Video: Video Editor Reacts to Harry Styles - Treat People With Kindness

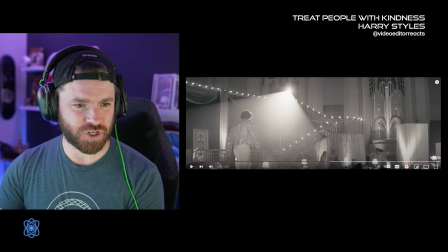Sorry to pause again, but his, uh, his reaction right there, this shot in particular was actually like extremely, extremely fast. The, this was literally like half a second. Phoebe, I see you. I'll be there in just one second. Uh, let me bounce on this unstable flooring.
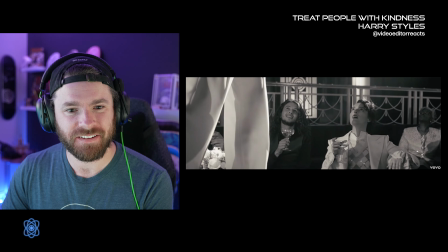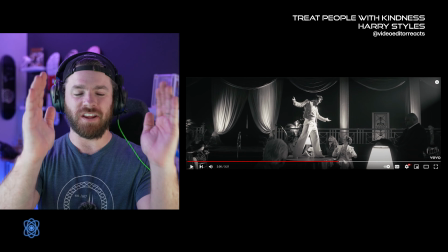This framing right here is perfect. I love it. We have a light shining up here. Would you be quiet? I know that stuff is updating.
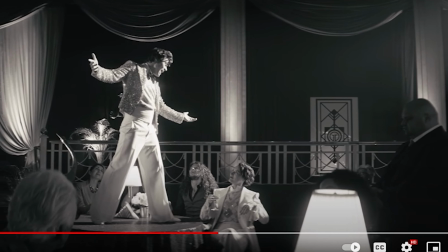So we have a light up here that's shining directly onto him. So he is the subject.
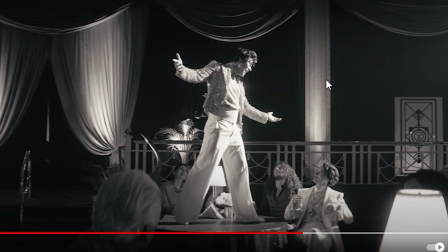We see him, but everything else in the background is perfectly placed.
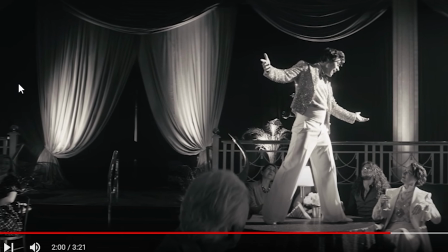We have lights shining upward, which it's a cheerful song, so that kind of matches that.
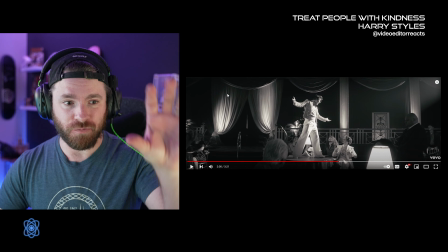But anyway, besides that, we have that there because otherwise, if we didn't have any light shining up here, it's black and white.
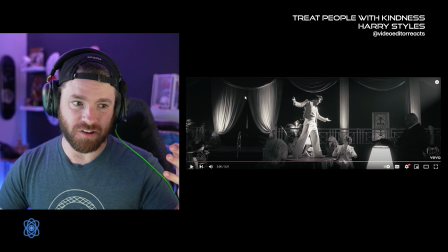We would have lost all the detail back there. And I mean, especially right here with the shadows that's already casting with light shining onto it.
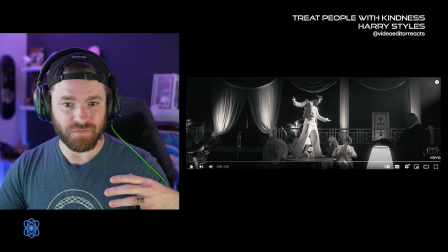All this would have been very difficult to see behind him. and we even have a practical light up here in the front just to just give it that depth. Oh man, this framing is just freaking... That guy's face.
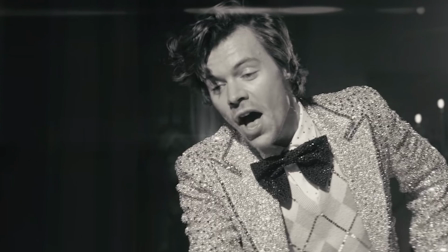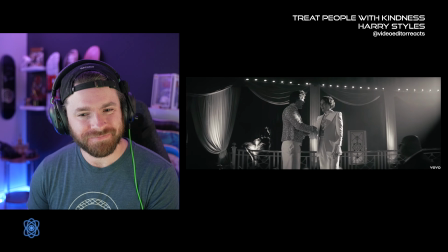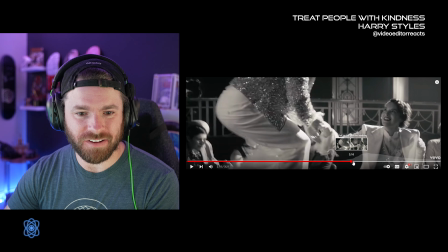Oh, and look at that. We also have that same exact transition shot right here from the top down.
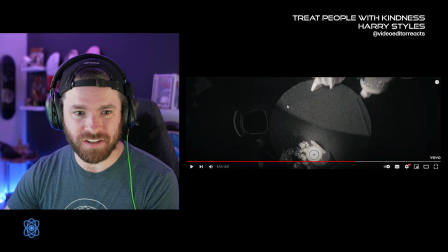We know that the setting is going to change. They're not at this table anymore. they're going to probably go back to the stage, I'm guessing. And so we have that top-down angle again. They're using that same transition shot style, and I love it.
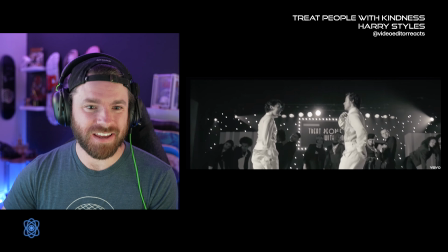Hey, I'm right.
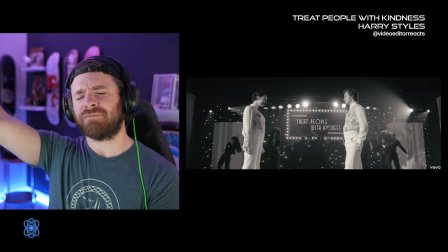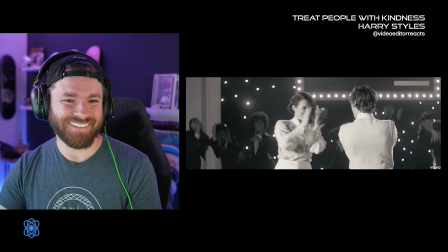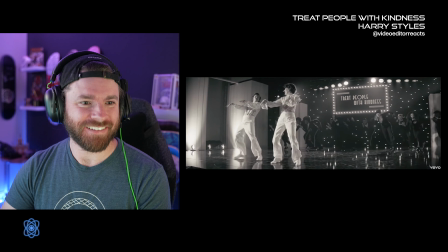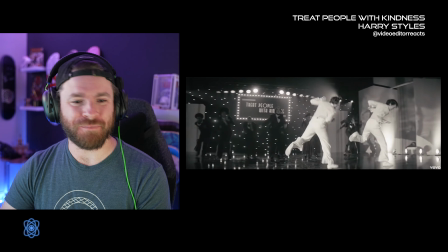Oh, man.
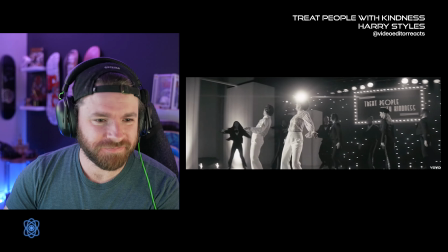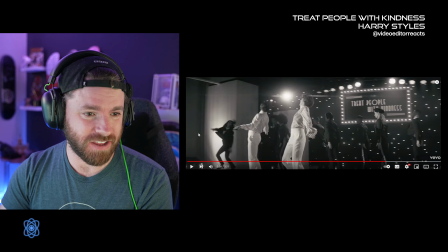Holy camera angles. Oh, my gosh. So right here, I thought they were just dealing with two different cameras. Boy, am I mistaken. This was very expensive if it's more than two,
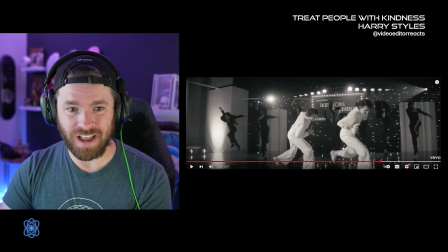because I mean this is there's been like nine different angles and all of them are matched perfectly so they
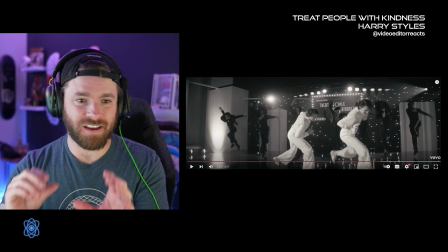have to have more than two cameras that's for sure it's all at different focal lengths different angles they are strategically at least editing wise they are strategically editing this in a way that's not jarring that's just a lot of fun and a lot of things happening all at once
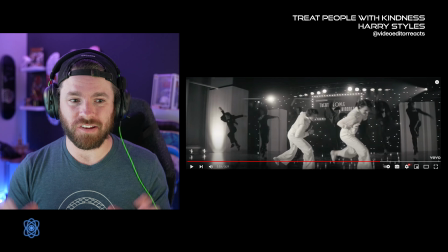it's a lot of dancing so um but yeah I mean the cool thing is is since it's filmed with so many different angles the editor has free reign to just creatively choose which angle to use here and it's and it's awesome
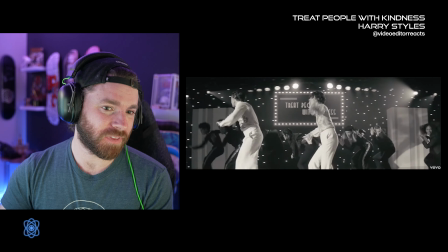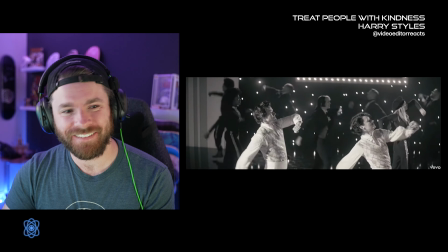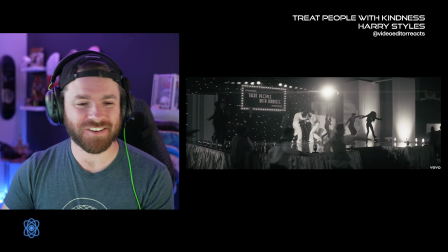this song
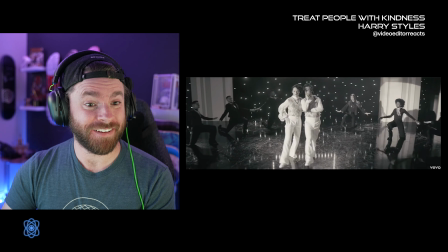that was impressive
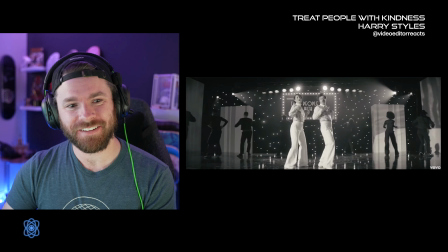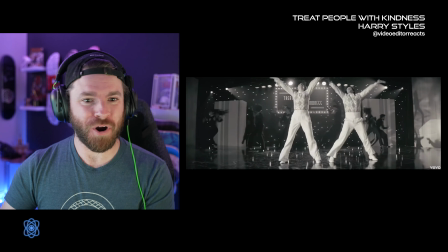more people more people
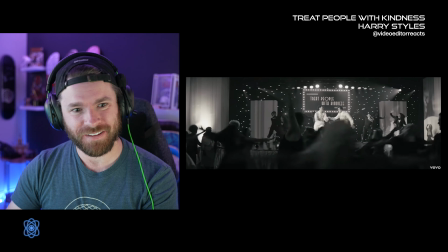it's like it's like a broadway wow that was impressive